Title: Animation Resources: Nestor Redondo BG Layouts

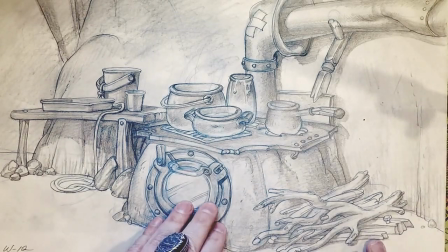(62:06)
There's a preparation table over to the side. The exhaust goes out.
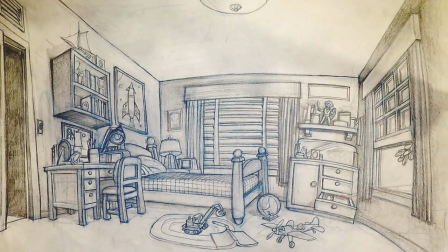(62:14)
Now we're into the same, just with a different angle.
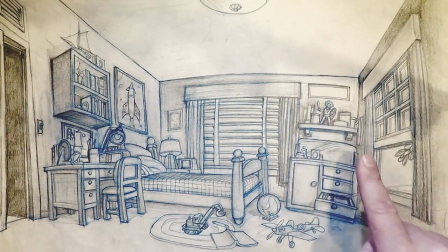(62:19)
So here's our work desk. There's the toys and the dresser and the little end table with the clock on it,
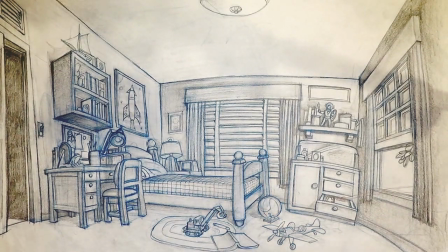(62:27)
and the book on the ground, and the window here, and the window here, and the door going out.
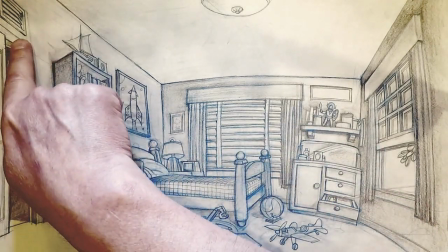(62:34)
Now in the show, I don't know if you can see it up here in the corner, this is a widget, I believe.
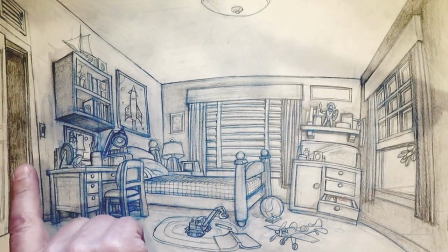(62:42)
So, or a Bogus rather.
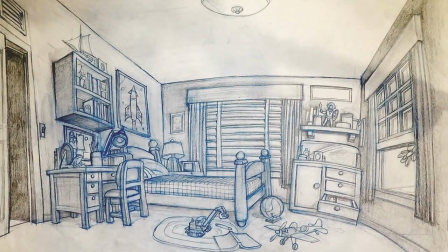(62:45)
Mr. Bogus lived in the vents of the house.
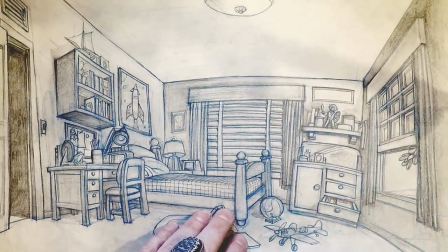(62:51)
So they were very careful about where they placed vents,
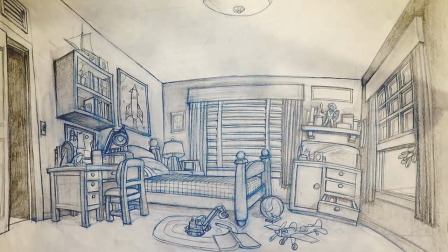(62:55)
because then he would need to know the POV of Widget looking through the vent, what the room would look like.
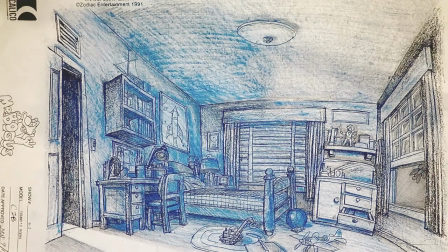(63:02)
Here's the same background that he's worked out for a night shot with the lights out, with the light coming in from the hallway and the window open.
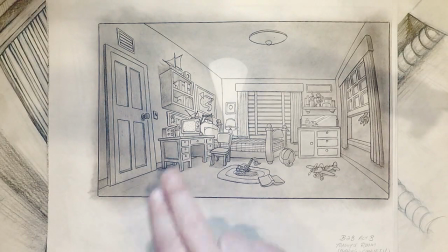(63:13)
There's the same thing with a table lamp on and the TV on to indicate how the lighting works.
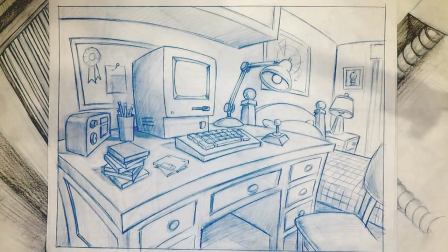(63:21)
There's the work desk with, oh, he left the clock off.
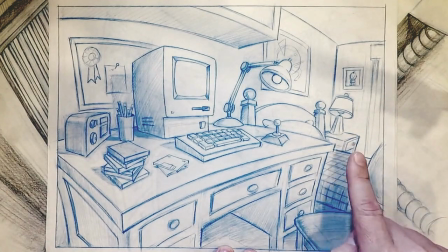(63:27)
We'll have to send that one back for revision.
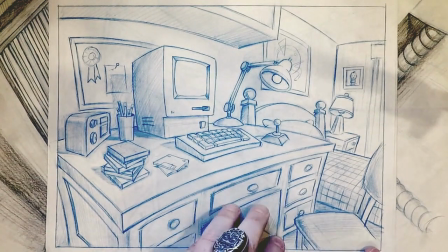(63:29)
But there's the work desk, and you know, he's got a Mac Classic, which is very early 90s, I guess.
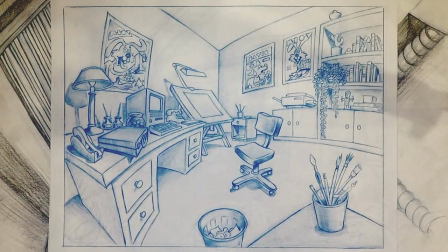(63:38)
Here's a
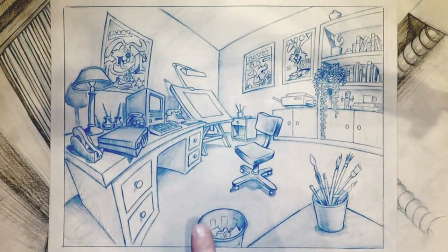(63:43)
cartoonist's office, and you can see that he, you know, he's got his drawing board and his little computer and tape and
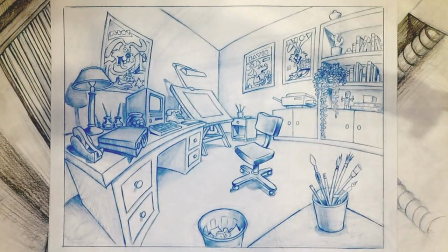(63:51)
paintbrushes and cartoony pictures on the wall, a Xerox machine, little model.
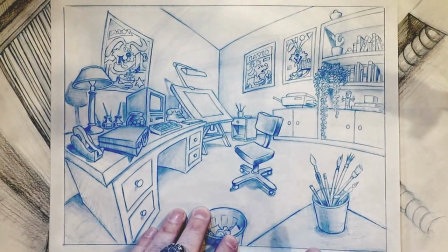(63:59)
And that's probably based on, I would bet that that's probably based on Redondo's own office.
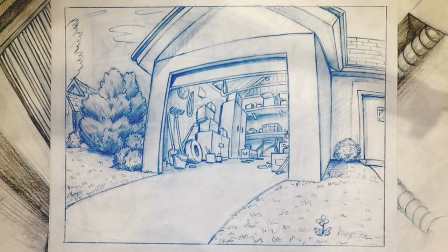(64:09)
Here again, the hookups. I want to show you something here.
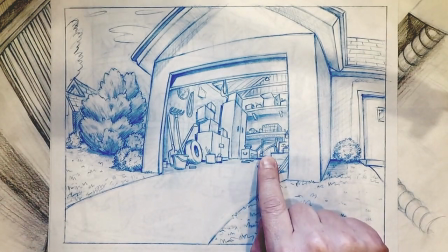(64:13)
If you look in the distance here, in the back of there's a broken down bicycle and a tool chest with some tools sitting around,
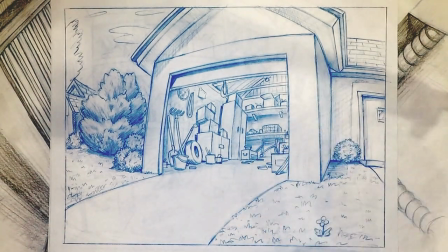(64:22)
and above that is one of those little things you put screws in with the boxes,
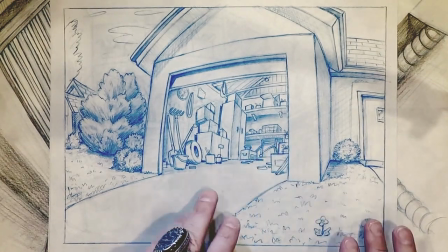(64:27)
or the little drawers that pull out. So there you see it in this shot, and here it is from this angle.
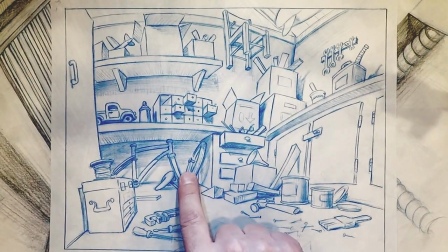(64:35)
There's the tool chest, there's the tools, there's the broken down bicycle, there's the
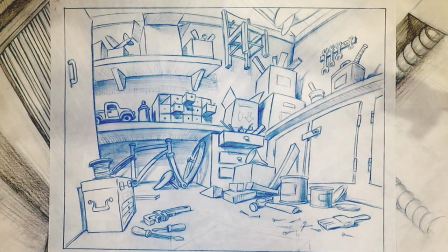(64:41)
little drawers that you put the screws in. Everything hooks up so that when they cut from one to another, there's no continuity problems.
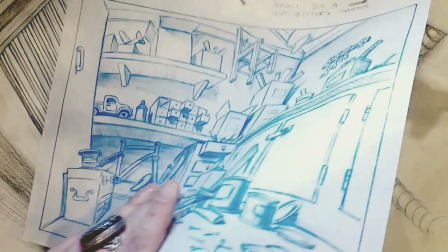(64:51)
Now here we're inside the
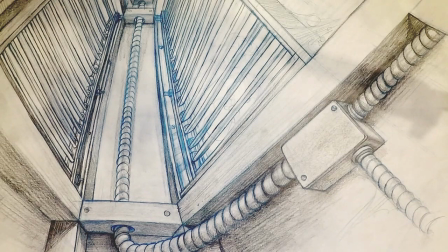(64:56)
the walls with widget, and Ken said that there was a lot of discussion about how that should be lit and what it should look like,
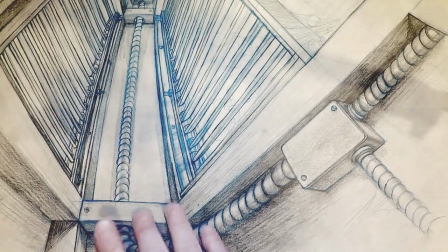(65:05)
how much stuff, dirt or whatever, or chunks of plaster or whatever should be on the ground.
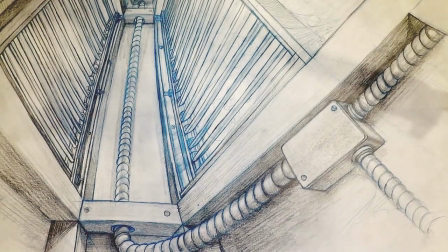(65:14)
They had to strike a balance so that it looked friendly enough for Bogus to live in there, but wasn't so
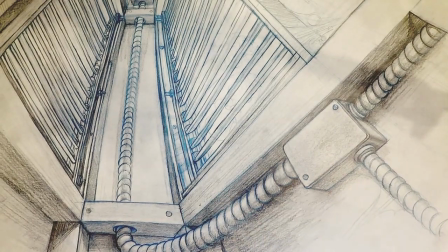(65:24)
cluttered or wasn't so clean that it didn't look like inside the walls anymore.
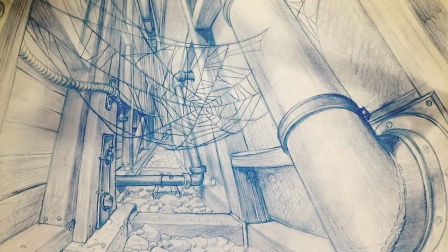(65:29)
So he's taking different parts of the house and making them look different.
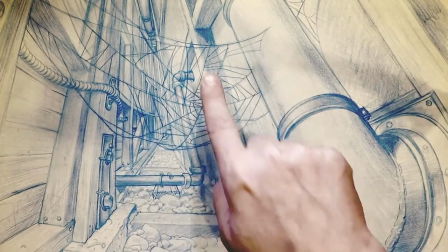(65:34)
Here he's got a spider web. But again, that perspective is just incredible.
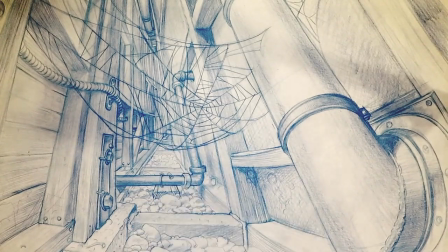(65:40)
Look at that going off into the distance, just perfect. And the brackets that are holding the beams in place,
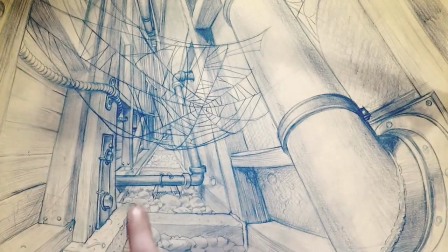(65:49)
and the electrical conduit going through the walls, and the plumbing,
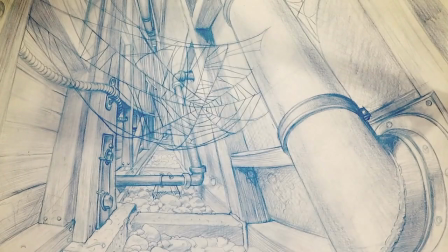(65:53)
and the air conditioning ducts.
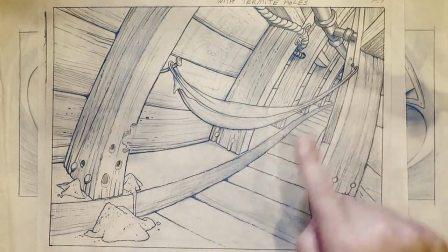(66:02)
There's another one. This is the hammock that Mr. Bogus lives in.
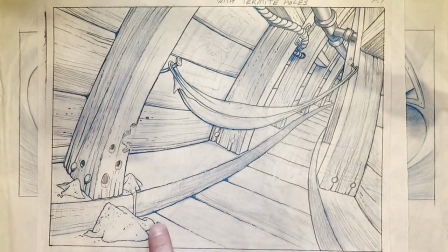(66:05)
And you can see termites have eaten a little bit here with piles of dust and bites taken out of the beam.
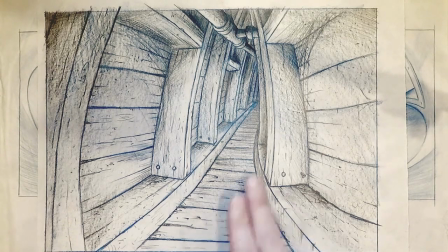(66:16)
There's another shot going down between the walls.
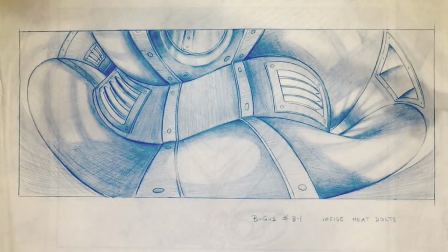(66:23)
Here's inside the heating ducts.
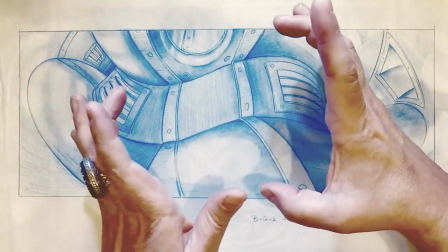(66:26)
And again, if the camera is doing this as it's going through, if the camera's following this angle, none of this,
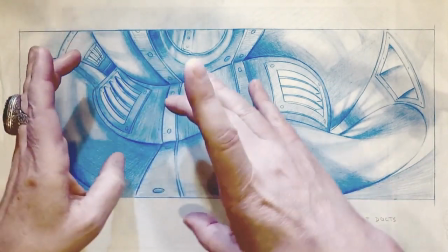(66:33)
it doesn't look nearly this weird, but you're feeling the motion of the turns better,
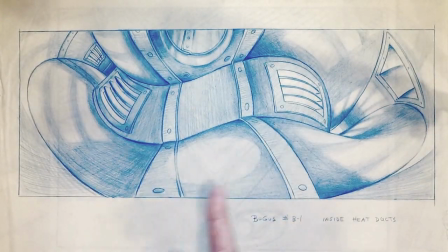(66:39)
the curves. That's a very sophisticated thing, and I'm sure the camera was
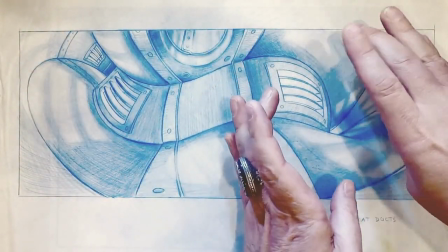(66:45)
being shifted all the way through this in a corkscrew.
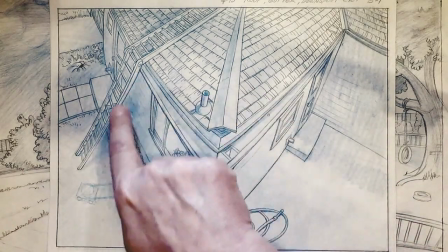(66:53)
Another great perspective. Here's the looking down from the roof with the ladder going down, and there's a lawnmower indicated, which was probably a prop.
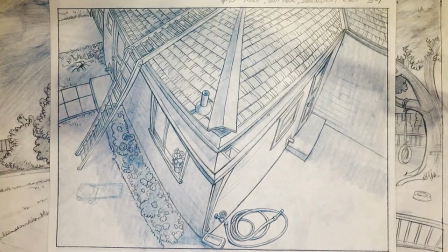(67:01)
That's why it's just indicated there.
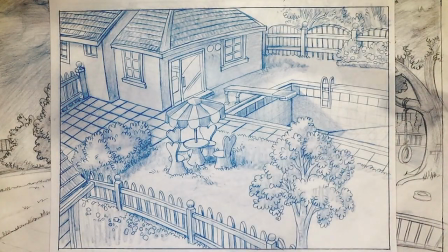(67:07)
There's the yard in the back with an empty swimming pool and lounge chairs.
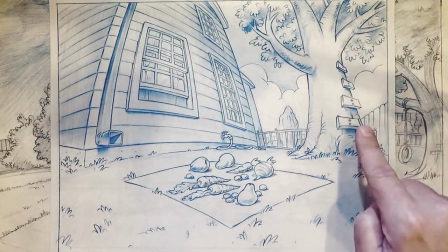(67:16)
Backyard. Everything indicates ways that the characters can use this.
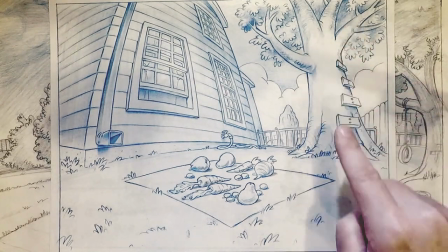(67:21)
The character can climb the tree. A character can lean out the window.
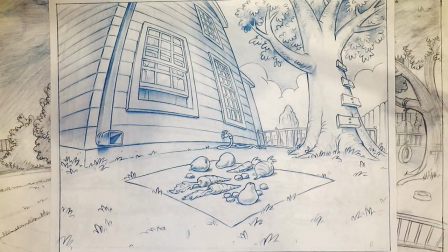(67:26)
They can sit on the ground and have a picnic lunch if you're a rabbit.
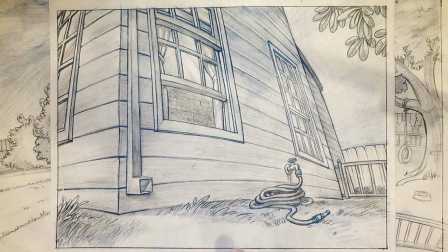(67:38)
There's the same thing in a different sort of angle that's at a low angle, so Bogus himself could be looking up.
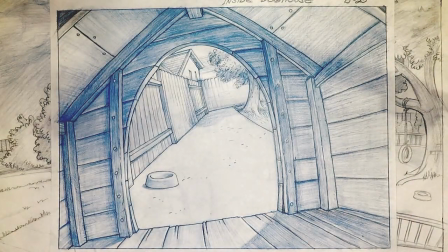(67:48)
There's one you don't see a lot. That's the view from inside the doghouse, POV dog, looking out.
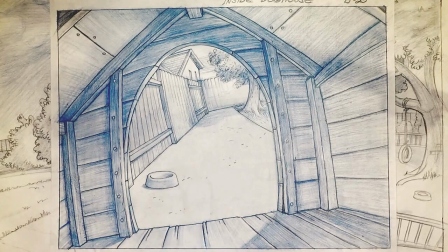(67:57)
But that's what your dog's life looks like right there.
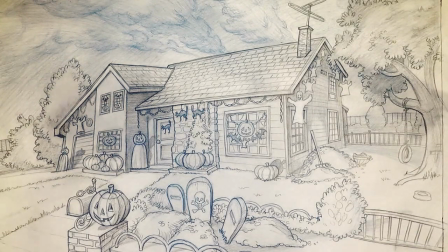(68:04)
Here's a house decorated for Halloween.
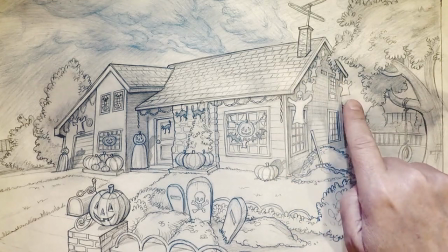(68:07)
There's cutout paper decorations, there's things hanging, there's the leaves because it's fall.
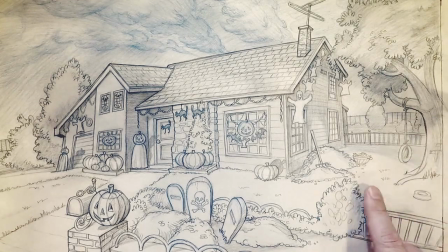(68:16)
You can tell they have kids. There's a rope swing and they've got a
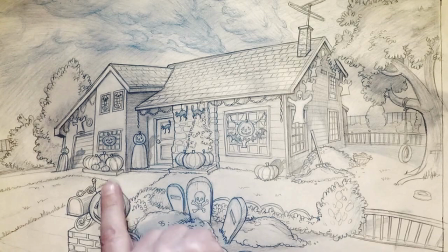(68:23)
miniature graveyard and pumpkins everywhere.
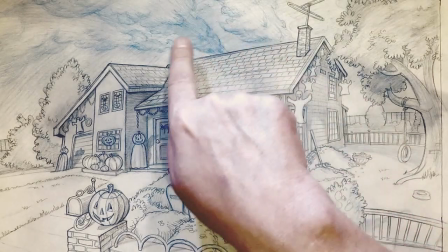(68:29)
You can even feel that it's fall in the sky.
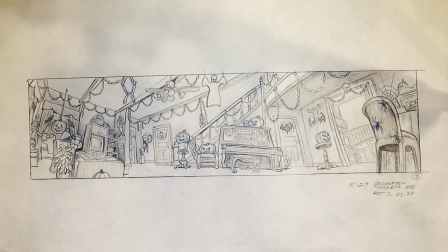(68:37)
And the interior of the house decorated for Halloween with all the decorations.
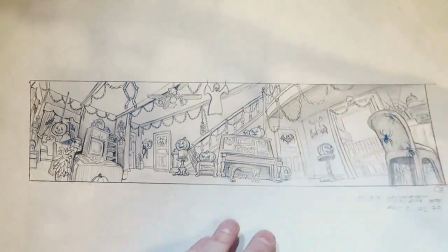(68:43)
Hopefully you can still frame on some of these and look at them more closely.
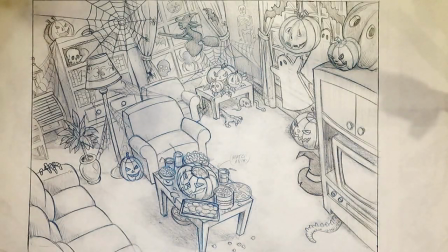(68:48)
I'm making sure that I get one clear shot of each one so that you can still frame on them. Here he's saying matched animation because there's this obviously registers to something with the animation. They're reaching in and getting popcorn out of it or something.
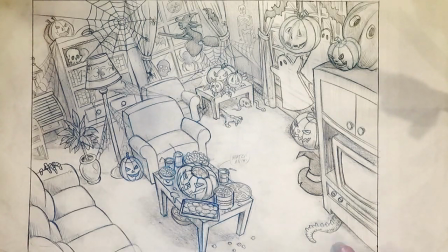(69:05)
Again, beautiful design. Look at how they've taken a normal living room and decorated it like that.
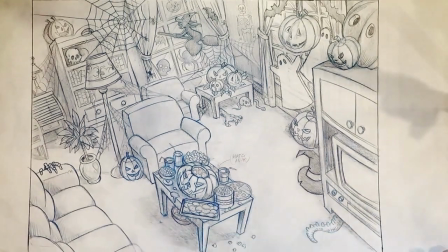(69:14)
And it doesn't feel pasted on. It feels like it's part of the composition, part of the background.
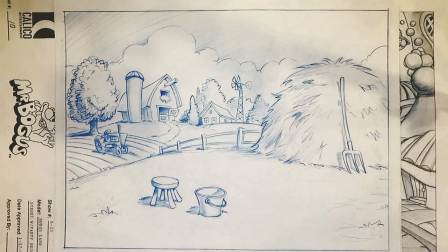(69:22)
Now here's something interesting. Here we have a Bogus, a kind of a cartoony version of a farm.
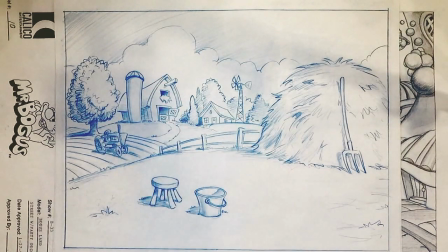(69:27)
See the fun curve to the back of the barn, and we've got a plowed field out here with a tractor,
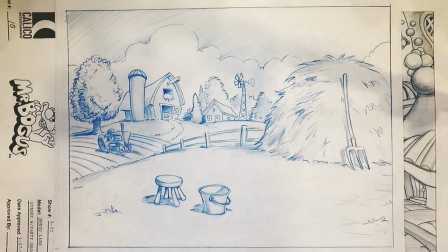(69:35)
and obviously they're milking a cow because there's a milk bucket and a thing, and then the cow would be here and the farmer would be sitting right there. And and a pitchfork with hay, and a farmhouse, and a wind, what do you call it?
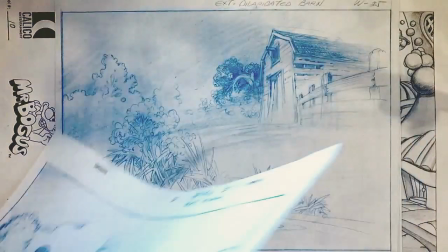(69:51)
One of those wind turbine things. There's a completely different look at a barn.
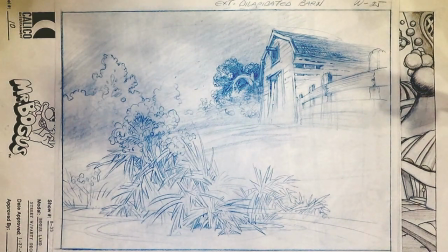(69:57)
This is now a widget, and it's a dilapidated barn. And look at the atmosphere to that.
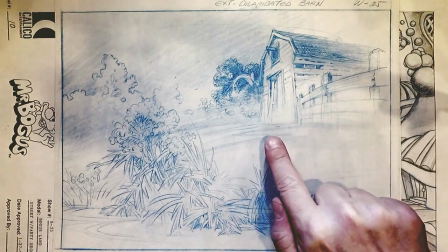(70:04)
I mean, it's not all rendered out. You can't even see the bottom of the doors there.
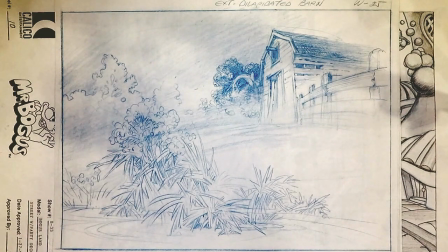(70:09)
It goes into mist. Sometimes it's what you don't draw that counts, not what you do.
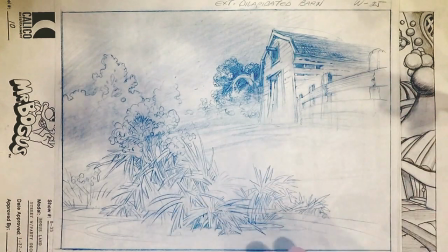(70:16)
You know, parts of it are in focus and parts aren't. That's a beautiful, beautiful layout.
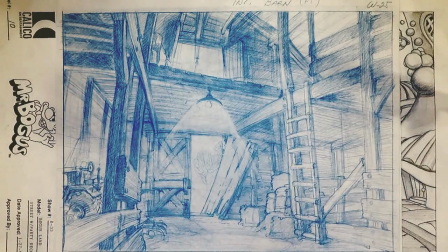(70:23)
Here's the interior of the barn.